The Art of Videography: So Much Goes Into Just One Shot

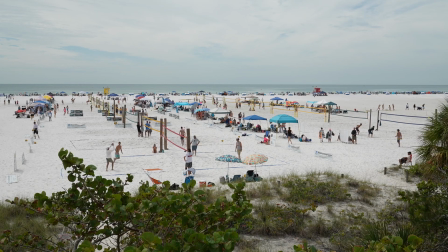There's a lot that goes into getting just one shot for a video, and oftentimes it starts well in advance of the video that you're working on. And so today what I want to do is take a look at a video that I'm currently working on, just the opening sequence, which isn't set in stone.
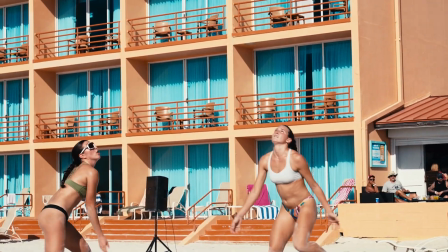Really, I was kind of just playing around with the footage that I got this weekend just to see how things were looking and to kind of
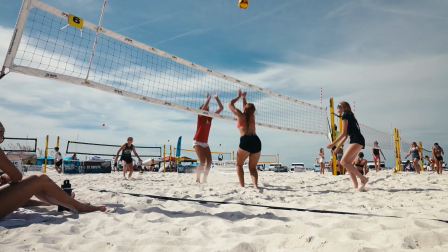get excited about what I was working with and what the possibilities are. And so I'm going to share with you what the opening edit is. Like I said, this may change. And then we're going to talk about some of what went into getting this footage. So I'm going to throw my headphones on and take a look and a listen with you.
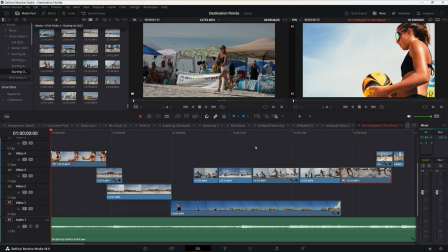And then let's talk about some of this. So let's go back to the beginning of the timeline here. Let's go full screen and take a look.
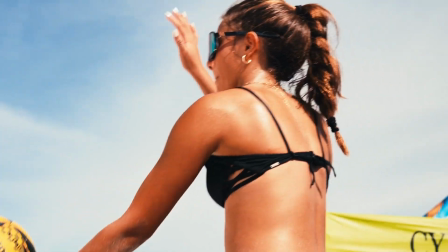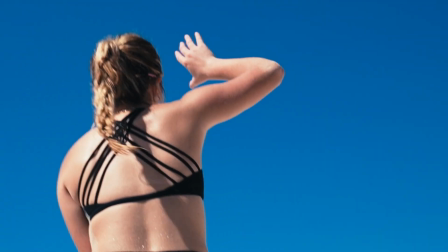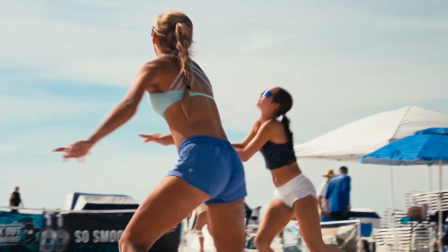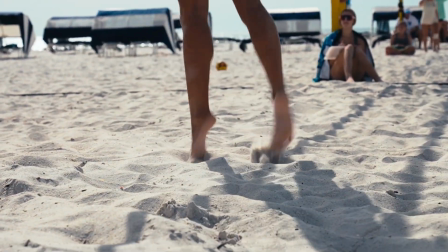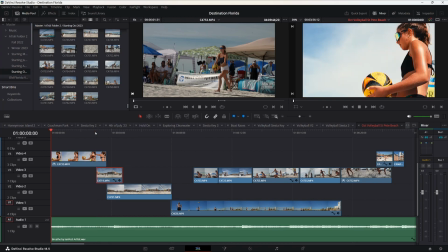Okay, looking at this shot, just this opening shot goes back a year.
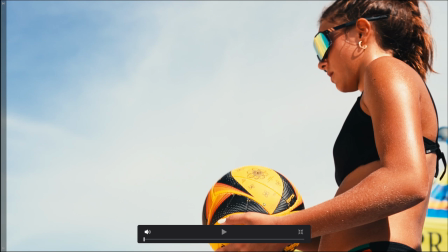I've now shot 3 volleyball tournaments, and in the first one, I think I saw a clip where somebody was rolling the ball and I liked it.
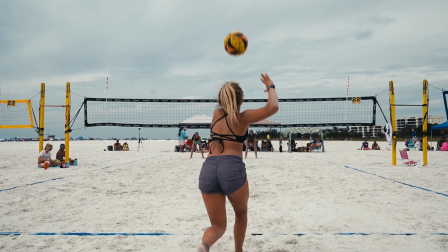In the second one, I used that as the opening sequence, or as the opening shot.
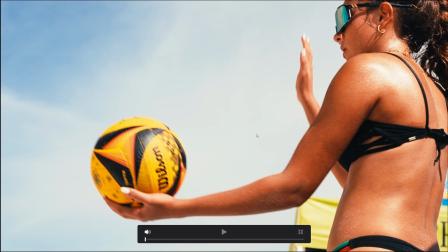And now I had the opportunity, because she's practicing, she's warming up before a match, I got in close and I got a tighter shot that I liked.
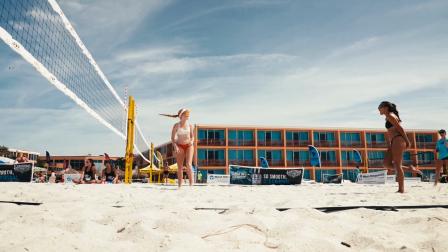And so here we're building tension. Is it starting? Is this the beginning of the action? No, maybe they scored a point, but we're still not in the action yet.
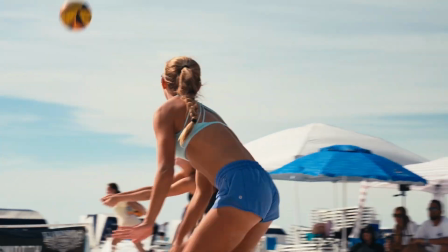Again, things are kind of building, and now here we go. Now this, I want to point out,
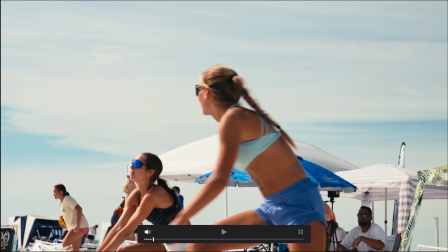also, I didn't come up with the idea that these are the types of shots I wanted until I had already shot a couple volleyball tournaments, because that practice, that experience is part of what goes into getting the footage that you need,
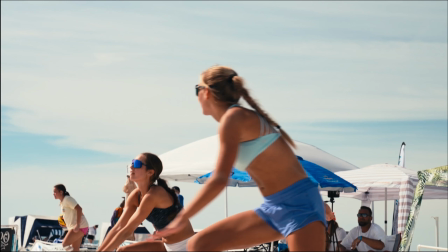because you're going to see things that maybe you stumble upon when you go out and you shoot something for the first time. You're going to stumble upon things when you sit down and post to look at what you captured, and that's going to serve as ideas going forward. So again, there's a lot that goes into just getting one shot,
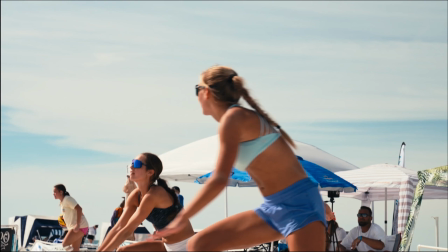and it can start well in advance of any project that you're currently working on.
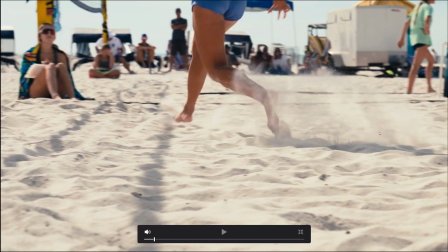So here, we're kind of wandering intentionally with the camera. I wanted to show, look at the terrain that they have to move explosively across. This isn't, as I've talked about in a previous video, how beginners will aimlessly wander with the camera. That's not what this is. This is an intentional movement down,
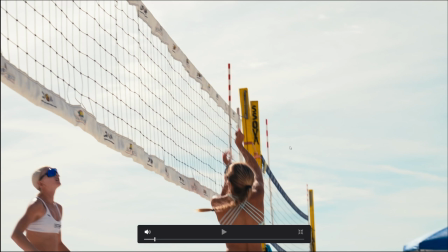and then maybe I could have gotten back up a little quicker so you could have seen that impact a little better, but that's the idea.
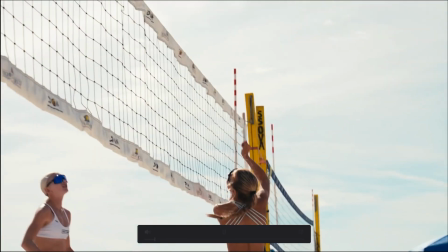So we're down, we're watching that movement, and then we're back up watching the action of the game.
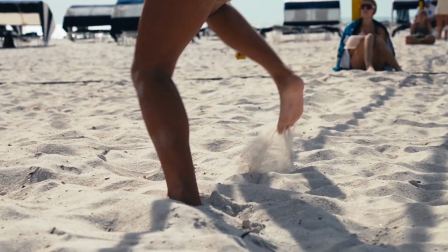Another thing here is there was strategy going in.
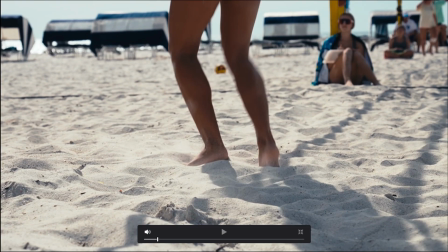So I want to talk about this particular shot in a second, but there was strategy going in,
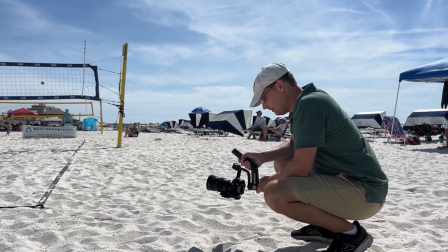knowing that I was going to use my gimbal to get 2 types of shots,
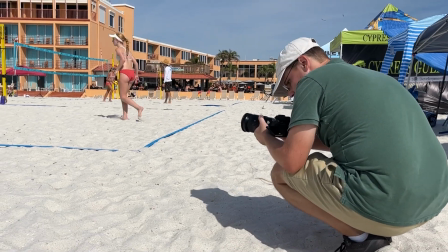and then I was going to go handheld to get more dynamic shots where I was following and wandering intentionally, as I say, with the camera. What do I mean 2 types of shots with the gimbal? Well, I didn't want to switch from a gimbal to a tripod to handheld. So instead, the approach was I was going to use my gimbal and either stand with it,
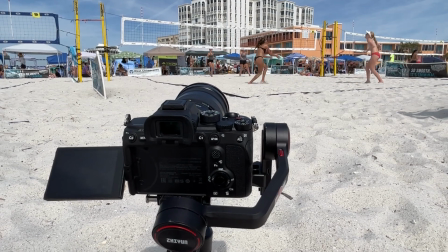set it in place, because there's a little stand, a little mini tripod that comes with it,
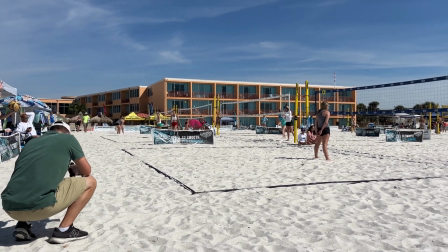or crouch and hold it and readjust and re-angle,
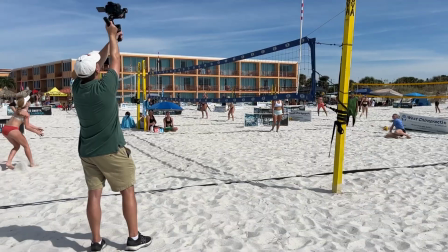recompose different shots from different positions, from different angles. And so that also is part of the concept that there's a lot that goes into a shot.